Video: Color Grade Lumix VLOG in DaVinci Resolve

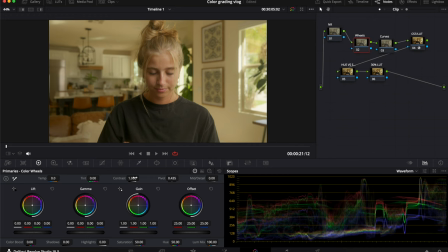0:00 In today's video, I'm going to be color grading these few different clips in DaVinci Resolve.
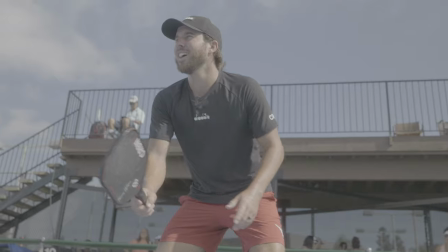0:04 Now, if you want to color grade alongside me,
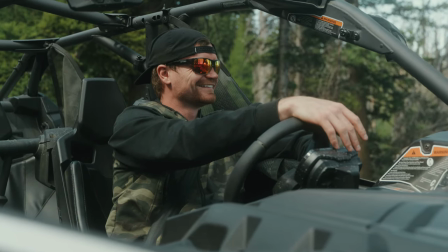0:07 I do actually have a link in the description to download all the clips that I am color grading today, so you can do it all step by step with me.
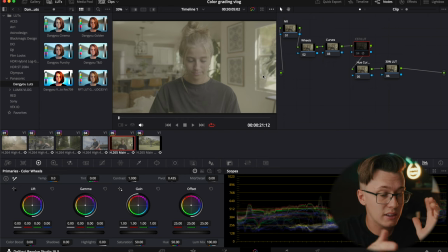0:16 Now, before we even get started, I did kind of prep all my clips just to give you guys a kind of a quick rundown on how I set up my node tree system. So from here, I can actually probably just do this from scratch again, just so you guys can see.
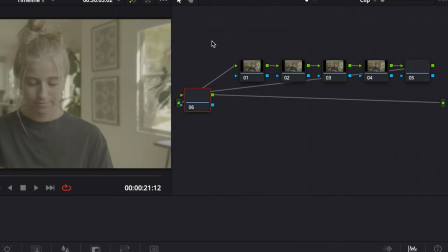0:30 I create 6 different nodes every time I start,
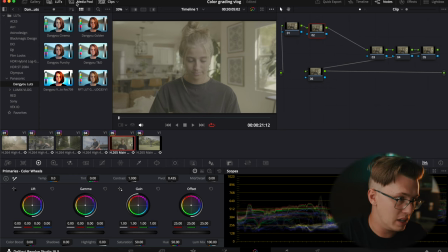0:34 but typically I'll just copy and paste the node tree system in my gallery right over here where I keep my stills.
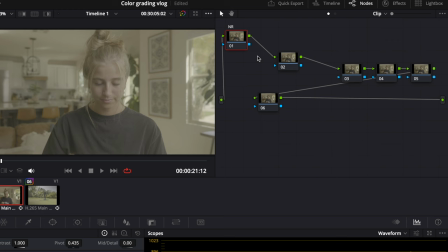0:41 So my first node is going to be for noise reduction if I ever need it. I just like having that be my first clip. The second one is going to be my color wheels, so I'll just label that wheels. The third one is going to be my curves.
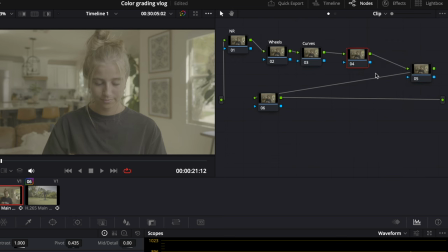0:56 Then my fourth one will be my CST or LUT. Now I'll show you guys the two different ways I color grade. One way that you can color grade if you don't have the LUTs that I have, and the second way with the LUTs that I personally use and color grade every single clip. I prefer using the LUTs because it gives me a better S curve, but I'll get into that in a little bit.
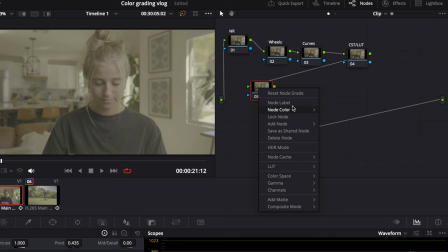1:18 My fifth clip is typically I use it for just any hue versus sat. This is whenever I need to adjust any fine tune colors. I notice that I get better results when I do it after the conversion.
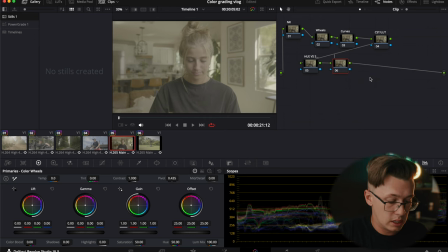1:30 And then lastly, my last one is gonna be the just a 30% LUT. This is where I use my own custom LUTs. Typically I am using the Dangyou teal and orange, but again, I'll get into that later in this video.
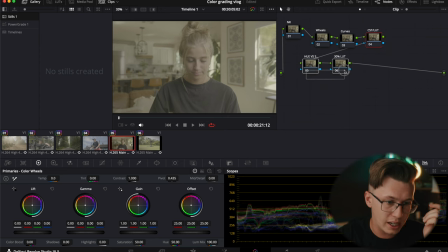1:45 So let's start off with the first version, and then I'll show you the second version on this clip only, and then I'll quickly color grade all the other clips as well. So the first way that I can do this is using CST. Now what CST stands for is Color Space Transform.
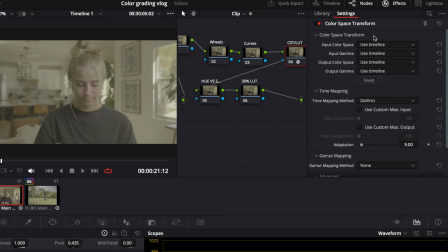2:02 Basically, this is DaVinci Resolve's VLOG log color to Rec 79 profile. You can use tons of different colors, but I'm using the S52X for this clip, and actually all of these clips are the S52X.
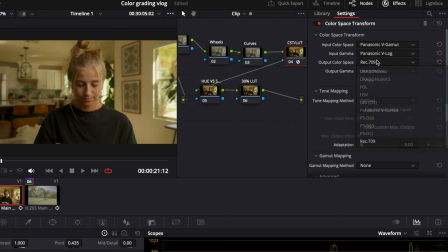2:18 So I'll just type in Rec 709 and then Rec 709.
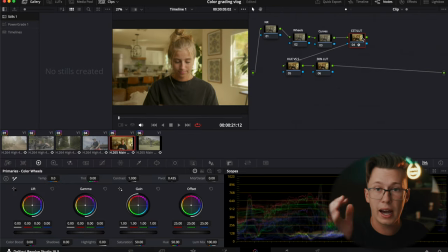2:24 So now this is my clip just straight out of the camera converted to VLOG to Rec 709.
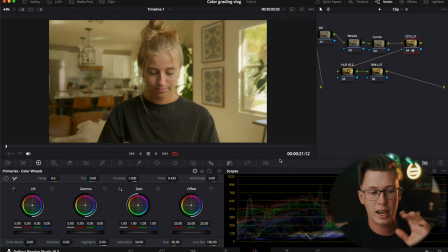2:31 This is the before and then the after. Now, when I'm color grading, I like to have the screen be as big as possible so I can see the colors as much as I can. So after I got the CST or the LUT on, then I go into my color wheels and I start adding some contrast into the image. This is where I typically look at my scopes.
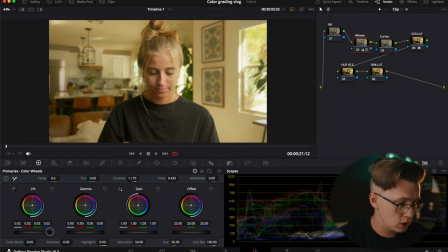2:50 I'll bring the shadows or lift the shadows a little bit, bring my mids just slightly down.
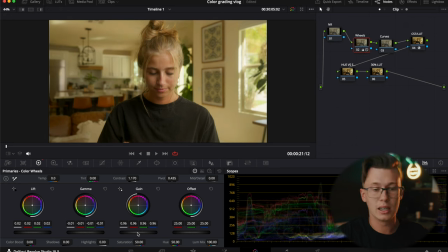2:56 Highlights a little bit down. I'm not gonna do anything crazy in this video on getting into masking and different things like that. This is just more just the basis to show you guys how I do it. One thing that I typically try to do before I film any of my clips is throw a gray card just for white balance purposes to make sure I can do it.
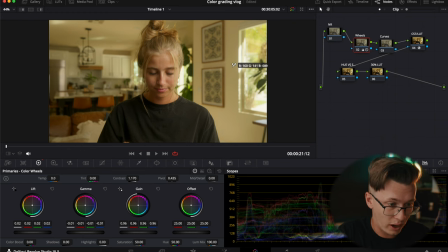3:16 But I also know all these walls when I filmed were as white, so I can just grab this little picker that's down here,
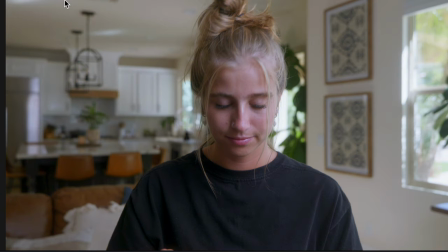3:22 click this wall, and that will get my image to be a more naturally white balanced image.
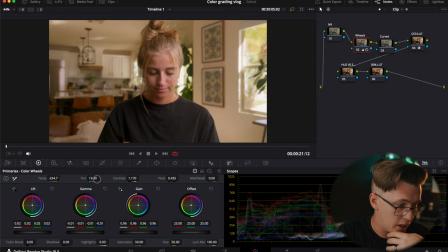3:28 Now, I don't want it to be that much craziness, so I'm actually gonna dial down, let my greens kind of come back in, and then bring that into about a negative 100 range. This just kind of gives the image a more natural look. There was sun coming in the window as well,
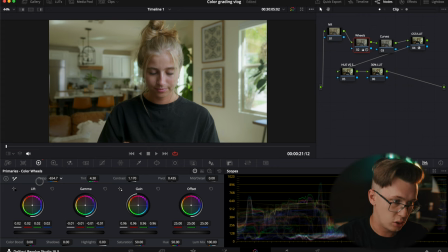3:47 so I don't want to just make it look like this where it's just super cool inside, because the sun would warm up that room naturally. So I would have it be more similar to this color right here, which makes it look just a little bit more natural, keeping the wall still white.